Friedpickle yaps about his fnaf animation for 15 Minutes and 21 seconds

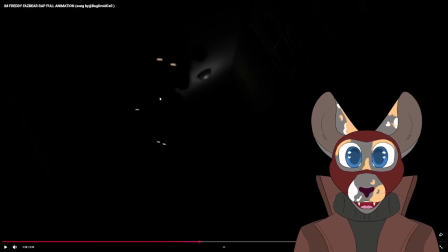Originally, I didn't know what to do with this scene, so I kind of just, if you notice, he's just coming out of the wall, and even before the shot, if you look right here,
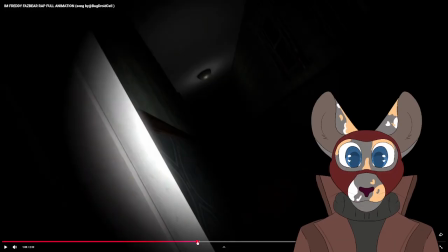right here, if you look right, where's the frame? You can see him slowly start to clip out to the wall.
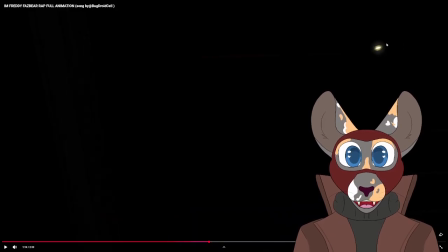Originally, I was going to have the light flicker twice as Foxy comes into frame here, and this is a misconception. This is, in fact, Foxy's model, and not Freddy. It is kind of hard to tell because of how dark it is. This is indeed Foxy. I was going to have it flash again here and reveal Foxy, but I felt like it just looked cooler, having only the lights appear of his eyes.
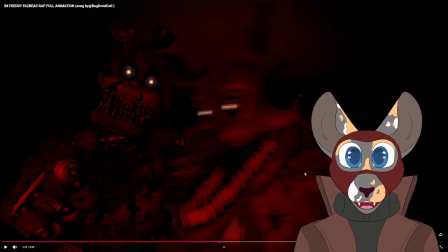I really enjoyed animating this shot. This shot was fun. I like having characters like slide into frame before doing something important. And originally, for a good portion while I animated all of the Foxy bits, he just kind of stood there. Freddy just stood there. And so he has a bit more motion here, at least before the end of the shot.
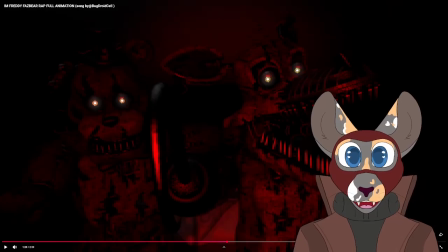And this tongue right here, I originally was just resting down here, and it felt so much emptier. So what I did was instead just have it curved, have it be more tentacle-like.
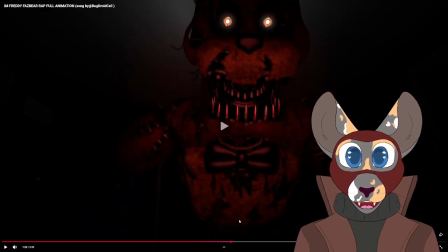For this shot, you can actually see back here, his legs are practically not moving. They have no animation, so it's mostly just his torso moving towards you.
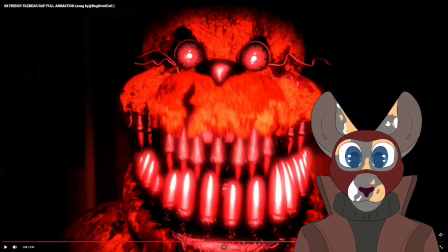This one, honestly, I didn't know what to do. I just had a lot of flickering lights as he bit your head off. I don't know.
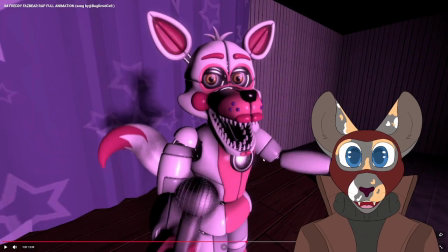5 of 87. This part was, like, one of the things I procrastinated most animating. Not for any specific reason, but just because I had a lot on my schedule. So there was probably a few days in between me animating the Freddy part and this part.
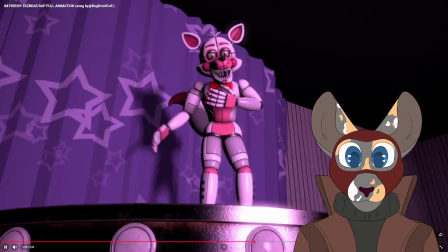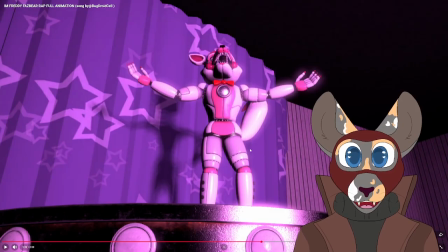This is one of my favorite shots in the entire thing right here. I love having the light, like, really shine on him, showing how he's the star of the show. It's very media descriptive, you know? But you also can notice a bit of an error. It's not really an error, just an inaccuracy that I would change if I could. His jaw is ever so slightly tilted this way, when it's supposed to be straight ahead.
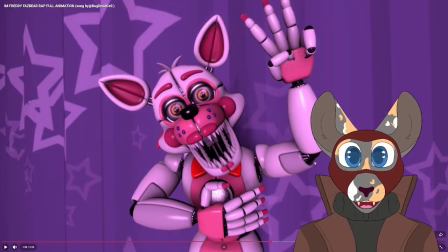Another error, well, not an error, but a mistake I made with this shot, is I feel like I had his torso be too still.
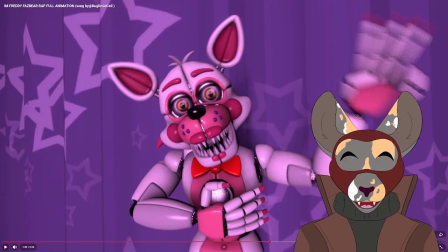I feel like I could have added more pressure, at least as he moved his arms up. But I still do kind of like how this shot turned out.
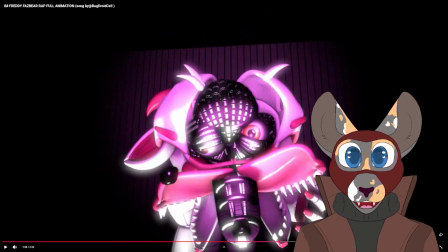This one, you can notice here, he doesn't have proper eyelids, so his eyes just kind of tweak out here.
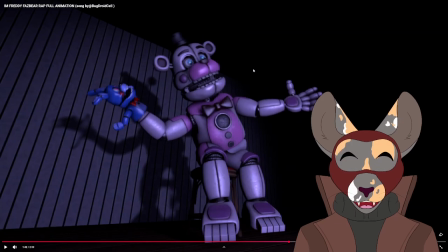This right here is one of my favorite shots in the entire thing. I love the way the shadow enhances what's going on in the foreground, and I love the way he slowly glides down as he says fun.
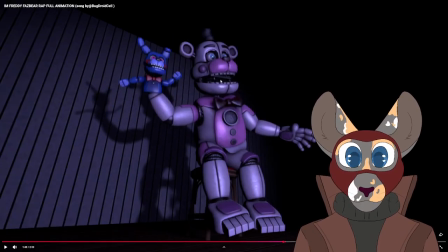And you can also notice, right here, his inner jaw, the inner jaw, is kind of diagonal before he starts it, because I really wanted to emphasize the like power in that line, the fun,
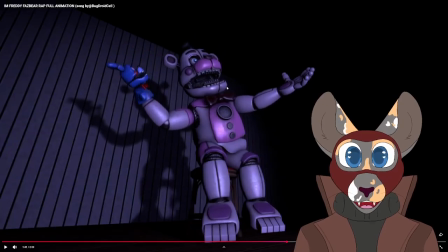you know?
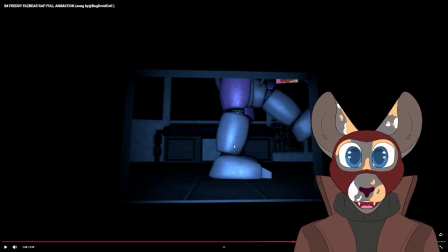Right here, this, like, half a second of him just standing in the air, that is an error. I meant to get rid of it. I just forgot, low-key.
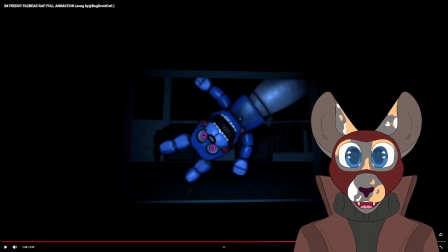Oh, I almost forgot. Back. This Freddy, the Bonbon model right here with the Freddy up here, is a completely different model than this one. I originally just animated the Bonbon, but it felt too empty, so I added the extra bit.
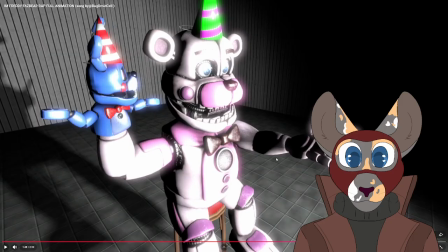What did you say? It does.
This one, I didn't have any ideas for this line, so I just kind of made him tweak out at his hand. I don't know what I was doing, but it turned out okay. He was just tweaking, man. I gave them party hats.
He said party.
It's close enough, you know? Party hat not moving his head. It did, but very slow. Very slow comparison.
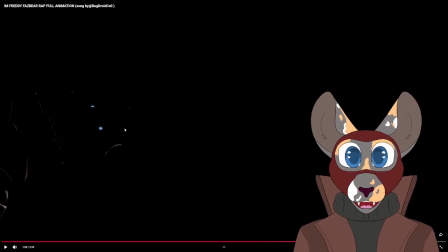Oh, and you can see for one frame here, Funtime Freddy leans in for a jump scare right before his section ends.
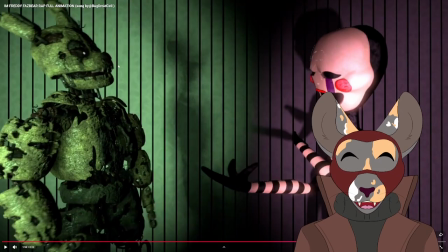This is one of my favorite sections in the entire thing, but there are a few errors.
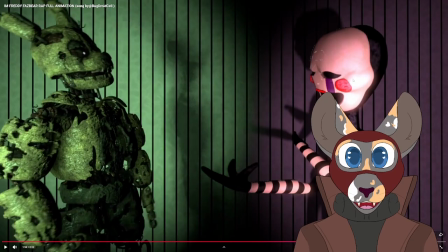Originally, this was going to be Circus Baby, because I didn't realize that it was supposed to be Charlotte's voice. So I changed it. I never really animated Circus Baby, but she was kind of like the template that I used to model his actions based off of.
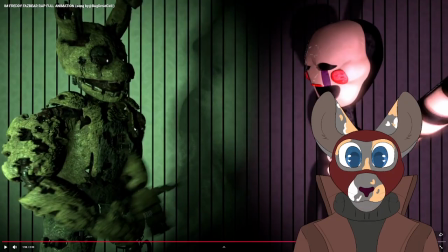You can notice here, I didn't notice this until post-posting, but you can see his arm actually glides through his torso here, which was not intentional. It was supposed to go around.
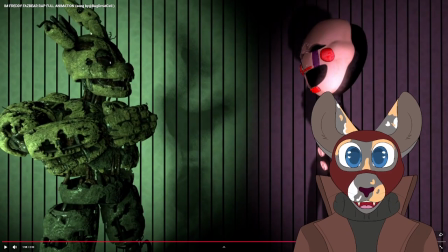If you can notice, I like to, especially with Afton, he was one of my favorite characters to animate in this project, I like having his ears flow with his movements, having them slide back and glide separately from his main movements.
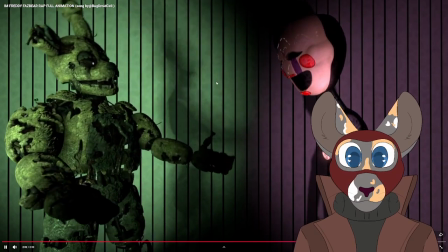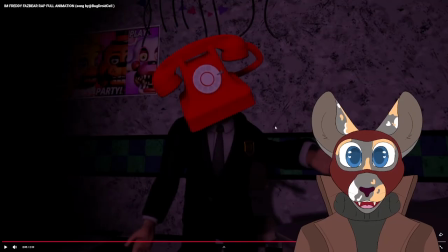For this one, I had the bass from this bit of the song was actually the bit that inspired me to start the animation in the first place. I just thought the image of Phone Guy tasing the hell out of Bonnie would be really funny.
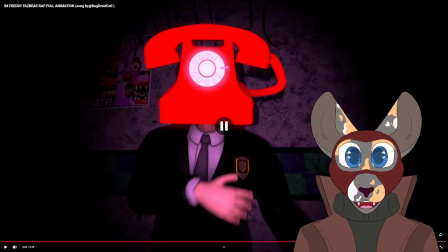And also, outside of this shot,
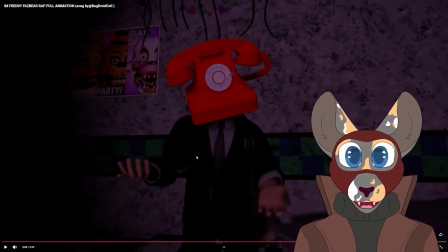if I extend this shot at all, you will see he actually starts doing the 6-7 motion with his hands. He does go up and down like 2 times outside of the shot. That's just a little secret for me. He does go 6-7 though.
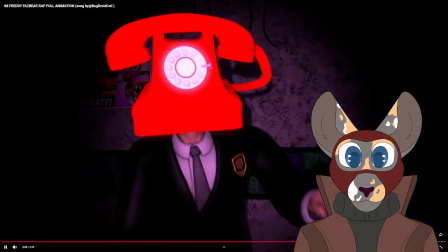The appropriate thing is to shock them.
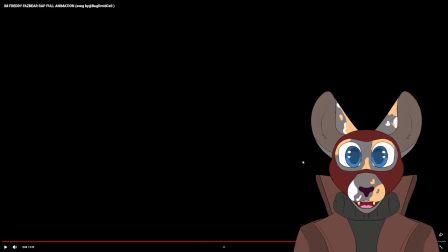For this shot, I didn't really know how to like accentuate the shock because I couldn't find any like electricity particles,
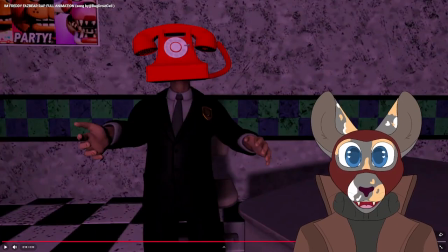so I had the light dim out slowly and then light on. And as you can see, if you actually like look at the frame slowly, if I can get onto it,
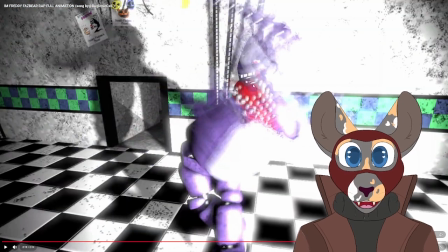you can see Bonnie's just tweaking the hell out, like genuinely tweaking.
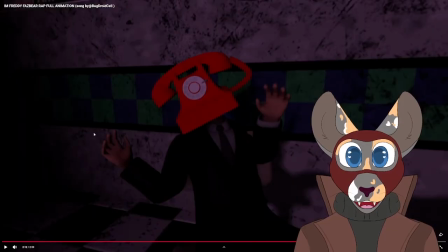And you can tell with the shadow, I did actually animate the legs. Originally, the camera was meant to be a lot further back, and he was meant to be posted up on his chair, having both his legs relaxed, but I only put one.
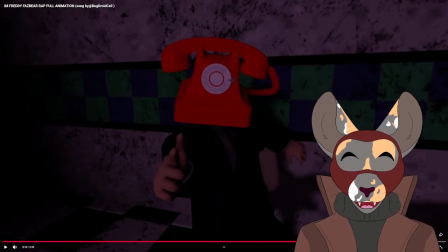If you check right here, here's another little error for the trivia. You can see his arm actually disconnects from the rest of his body in that shot. It's kind of hard to see. But you can see his arm is a bit lower, and it's twisted in a way it's not supposed to be.
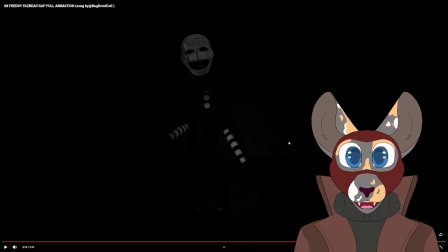For this shot, I actually grayscaled most of the lighting, which is why it feels so much more, like, empty, you know? And that was an intentional design. For this bit, originally I was going to have the mask just disappear,
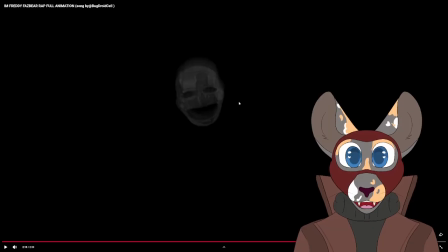but I wanted to try and replicate that film effect that a lot of film have, where they would, like, stutter up and down before shutting off.
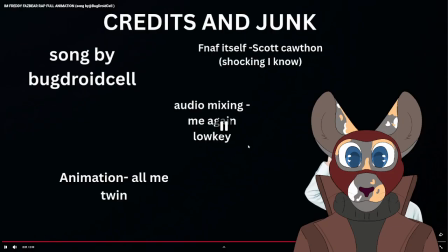So that's what I did. And then lastly, for the credits were kind of harder than you'd expect.
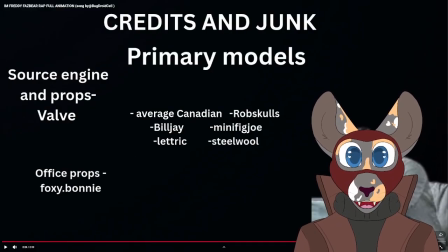I just had to type out every single name of every modeler who made any models in this, and that took a long time.
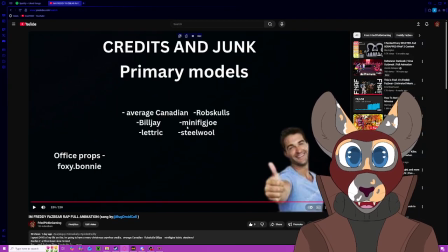That was annoying. But yeah, that's pretty much it, guys. I hope you like this director's cut.
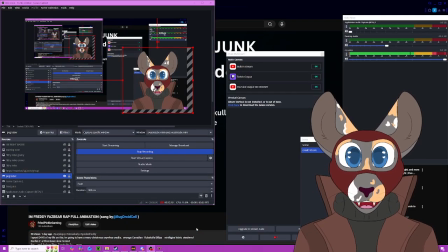Yeah, have a Merry Christmas.